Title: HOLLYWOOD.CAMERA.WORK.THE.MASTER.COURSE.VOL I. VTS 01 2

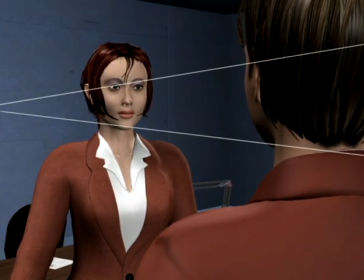If we nudge a little lower, the perspective leads more elegantly from face to face.
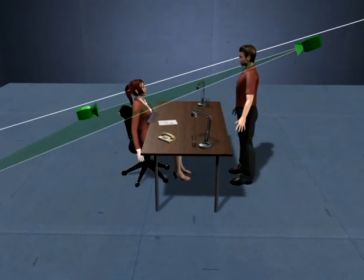Staging upwards and downwards is really the same as staging with level characters, except that we need to make choices about camera height.
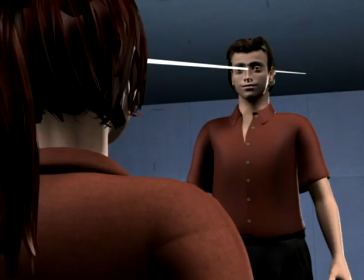We could just go ahead and shoot by the eye line as usual. This results in shooting hard down on one character and hard up on the other, which makes one character look superior and the other inferior.
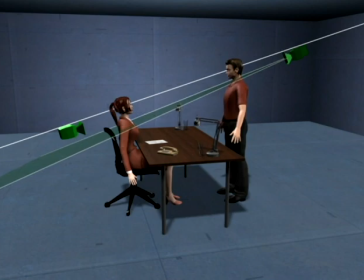The completely neutral way of shooting this is to simply level each camera with the character.
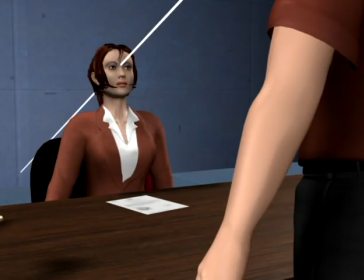Leveling with the characters is more relaxed to look at and gives them equal power. But it puts us further away from the eye line and further outside the dialogue.
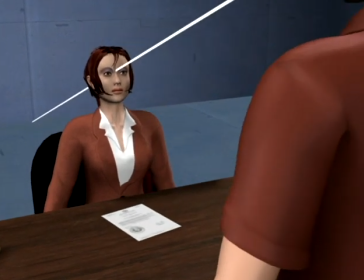The way to get a little bit of both is to place the camera halfway in between eye line and level. This lets us be part of the dialogue without having to do hard angles.
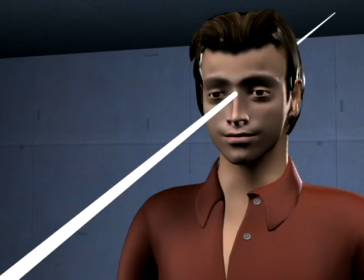Perhaps even more useful in close shots, it allows us to be fairly close to the eye line without making one character superior to the other.
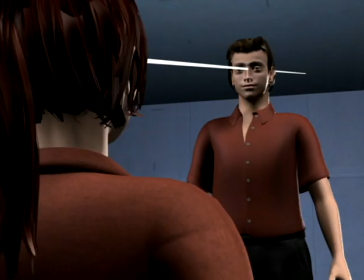There's nothing that stops us from mixing heights.
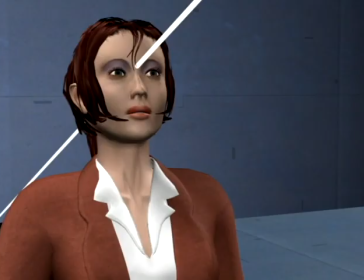Here we're shooting hard up on the man, but we're level on the woman, so she seems relaxed and detached from the conversation, while he takes it more personally.
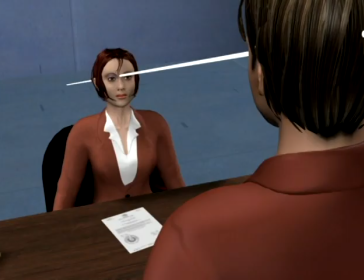Here we're shooting level on the man, but down on the woman and close to the eye line, so she's more directly affected, while he's more detached.
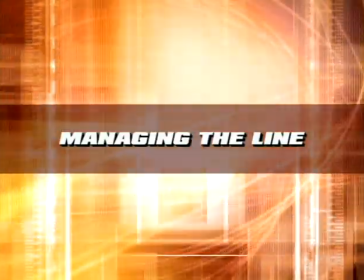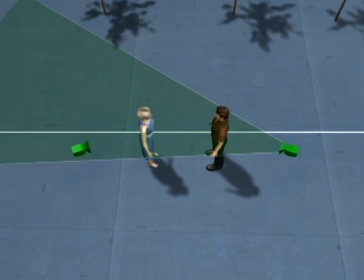Most people are familiar with the line, or the 180-degree rule, so let's look at it for the record.
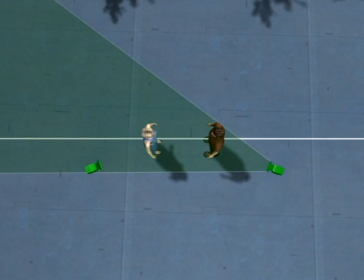Simply put, once we pick a side of the action to be on, all cameras to cover that action need to be on that side. The line can be the eye line, but not necessarily. Here one character is facing away, so the eye line doesn't apply.
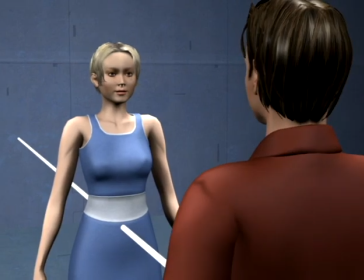Instead, we'll say that the line is created by attention, either between characters or between characters and objects. Honoring the line is essential to maintaining the understanding of scene geography that's created in the viewer's mind when we cut between shots, and it's a rule that it almost never works to break.
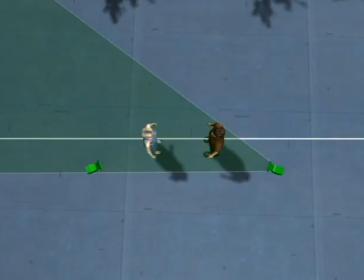So let's look at what happens if we do it wrong. We'll put one of the cameras on the other side so that we're jumping the line every time we cut.
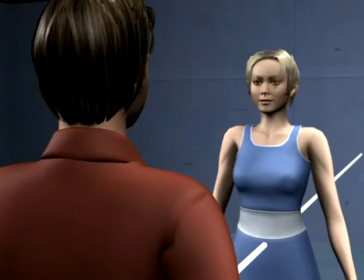Starting in this camera, we're fine, but as we cut to the other camera, the characters are flipping positions and we've lost all orientation.
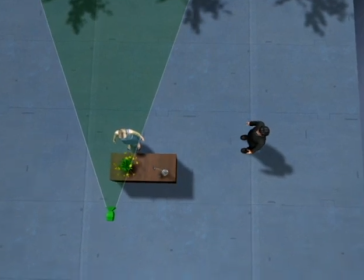Expecting action to be covered from the same side is so ingrained for all of us that one of the only uses for jumping the line is to deliberately trick the audience. Here the woman hears someone by the door, so her attention goes in that direction, putting the line here. We'll then set up another camera on the other side to cover the man walking over.
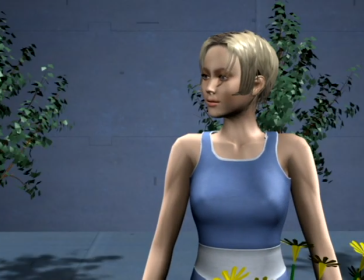As the woman looks, we're expecting the man to be entering from the left.
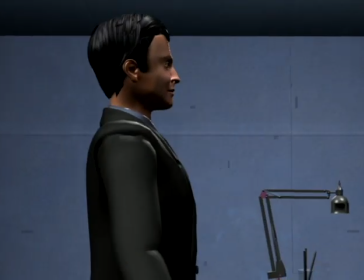But as we pan with him over to the woman, finding ourselves on the other side of the line is startling.
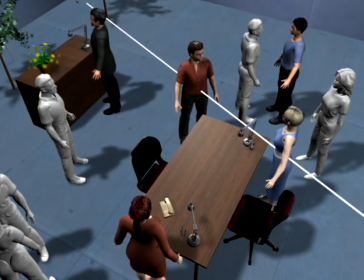With only a couple of characters and no movement, it's easy enough to know which side of the line we're on.
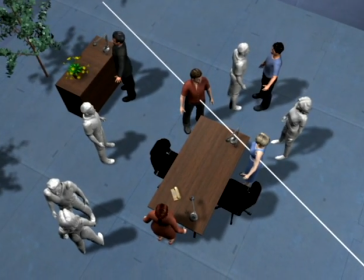So let's turn up the heat to see why line management is so important. In this scene, which is not unrealistic, we have a lot of dialogue crisscrossing the scene, as well as several characters moving around. First, the red man talks to the blue woman, so we'll put in two cameras on this side of the line.
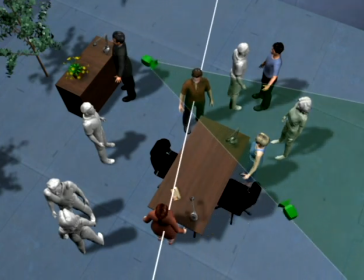Then he talks to the red woman, so we'll put in two cameras here.
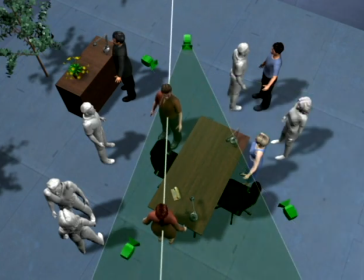Where in this camera as he walks to the red woman, so this camera is now on the wrong side of the line. As the man in the suit joins the conversation, the cameras we put in for that have to be on the side we're already on.
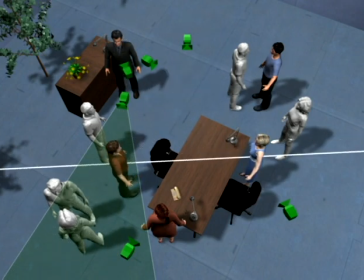Where in this camera as the red man turns his attention to the blue woman, so staying on the same side we're currently on will create an internal reverse on her.
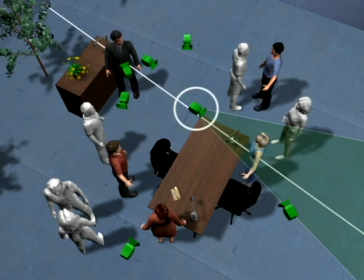As she turns her attention to the man in the suit, this camera's still good. And these cameras just became valid again. But we can't cut to any of these cameras. As we go on, we have more and more lines to be aware of, and each line decides which cameras we can and can't cut to.
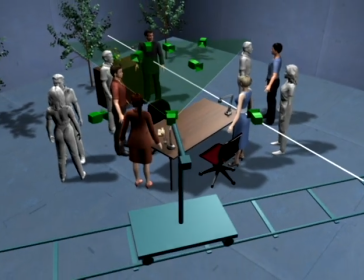As we add moving cameras to the equation, the scene can potentially become uncuttable unless we develop a keen awareness of where the line is at all times.
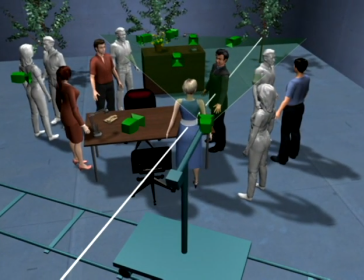We need to be able to solve situations like this at the snap of a finger, so we'll work quite heavily with line management on these first two volumes.
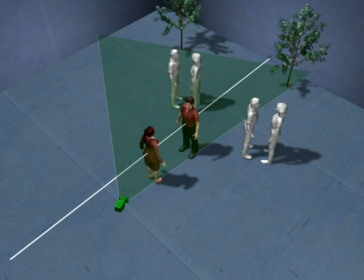For now, let's take a quick look at the major techniques for managing the line and then cover them later in more detail.
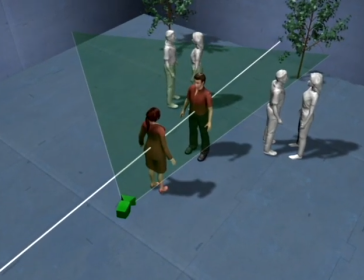The first important distinction is that the only problem is cutting across the line. It's fine to cross the line as long as we see it happening.
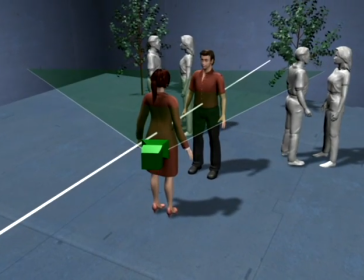There are really only two ways to see a line cross happening, either by moving the characters or by moving the camera.
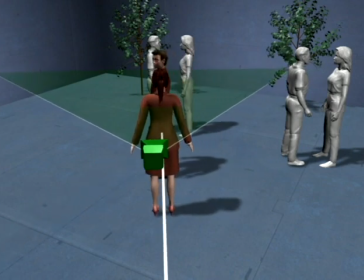As the man walks, he takes the line with him and the line crosses us.
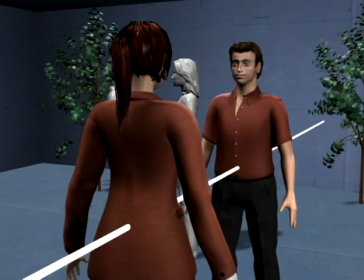Most character movement forces line crosses, which in turn decides where other cameras need to be, so unless the scene is extremely simple, this is something we need to deal with.
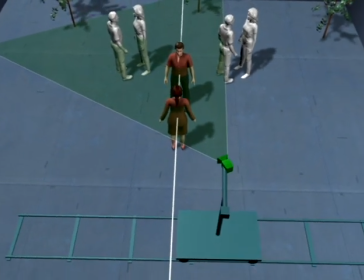The other way is by camera movement. Anytime we do a camera move, it's very likely that we cross a line in the process.
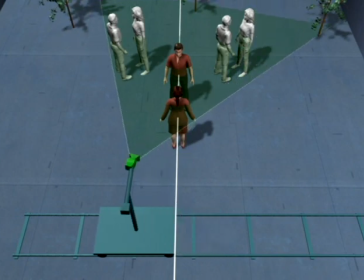Here we're simply tracking across the line.
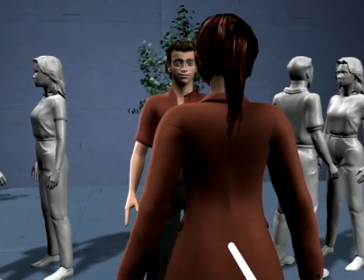It's important to be aware of which side of the line we end up on, because it would be impossible to cut to any camera on the other side afterwards.
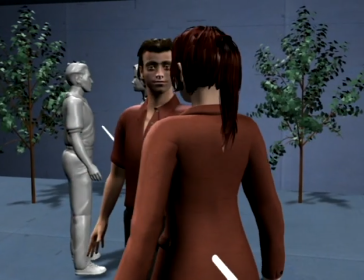Often both happen at the same time. As we track with a man over to a right-angle master, he causes a line cross as well as us.
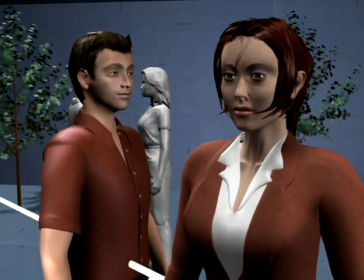Or here, as the woman walks to a new mark, we help with a line cross by nudging in the other direction.
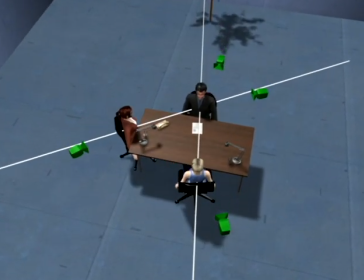An important technique that allows us to cut across the line is called hinging.
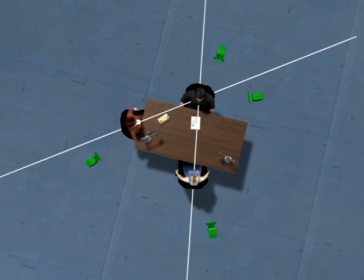In this scene, we have two sets of dialogue, first between the man and the blue woman, which is covered in these two matching reverses, and second between the man and the red woman, which is covered in these two reverses. We can't just cut between the cameras at random. If we're cutting dialogue between these two cameras, cutting to this one would cross the line.
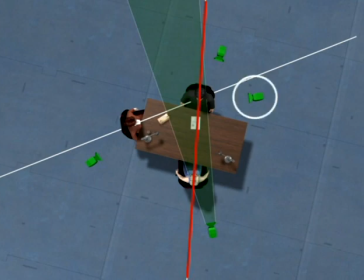So to activate the other line, we hinge the cutting on the camera for the new dialogue that's already on our current side of the line.
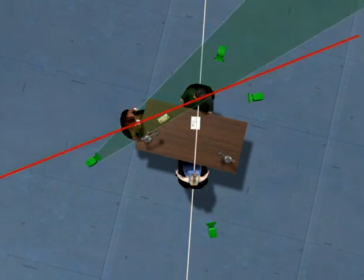Now on the other line, we can cut to the reverse. To get back, we again go through the hinge camera and we're free to cut to either camera on the original line.
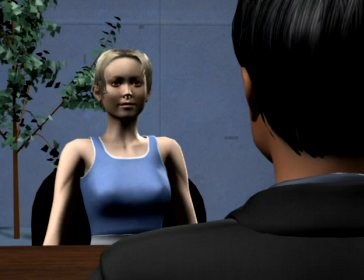The hinge camera is our bridge to the other line, and we need to go through it to get back and forth.
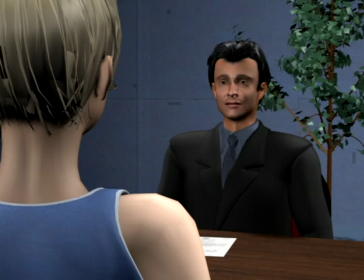Here we've been cutting between the man and the blue woman.
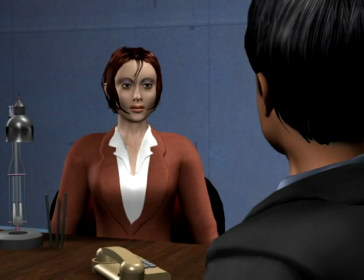As we cut to the hinge camera, we activate the other line, and then travel out the line to the reverse. We then go back into the hinge camera and hinge back onto the original line. A less useful but still noteworthy way of cutting across the line is to cut through a camera that's placed exactly on the line.
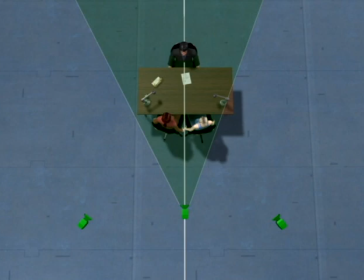As soon as we're directly on the line, we've lost any reference to which side we were on, so either of these cameras is a good cut.
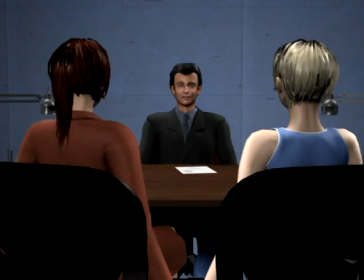Starting to the left, we cut to the camera exactly on the line. Since we're now neutral, we can cut to any camera.
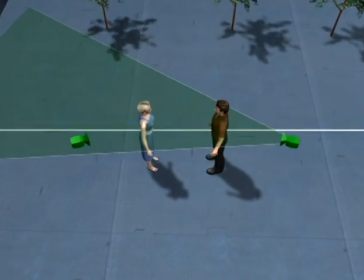A distinction that perhaps goes without saying is that we only need to manage the line within the scene.
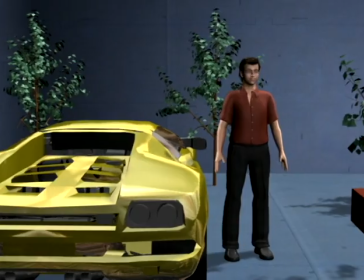If we're on this side, and then cut away to a different scene,
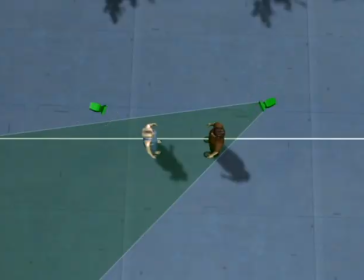when we return, we're free to start on either side of the line, but then of course have to stick to that side.
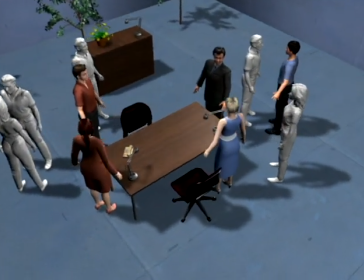Besides using these techniques, the easiest way to make line management simpler is to clean up as much as possible before we even get started.
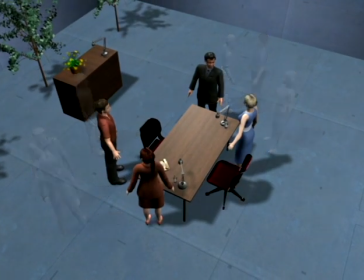The first way to do that is to filter out the characters we don't care about. As soon as the view is less cluttered, it becomes much easier to keep track of which lines we need to be concerned with, and it's usually fewer than it looked like before.
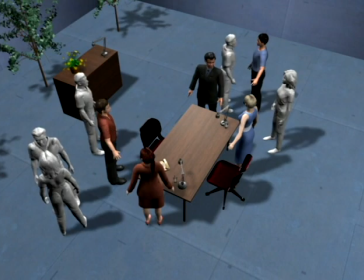The second way is to decide on a major coverage angle. If we don't do that, we'll basically have to put in cameras for every position of every line throughout the scene.
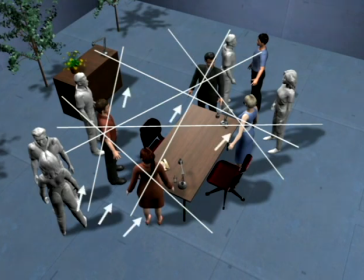Deciding to generally cover the scene in this direction increases the likelihood of a camera staying useful as the line moves around. The extreme of this is sitcom or soap opera blocking, where all cameras are outside the scene and pointed in more or less the same direction, which of course is not our goal.
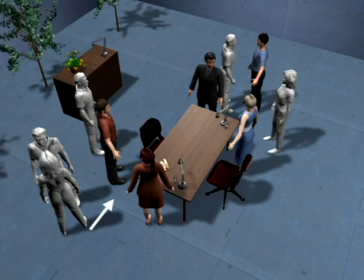But first deciding on a general shooting direction is much easier to build from.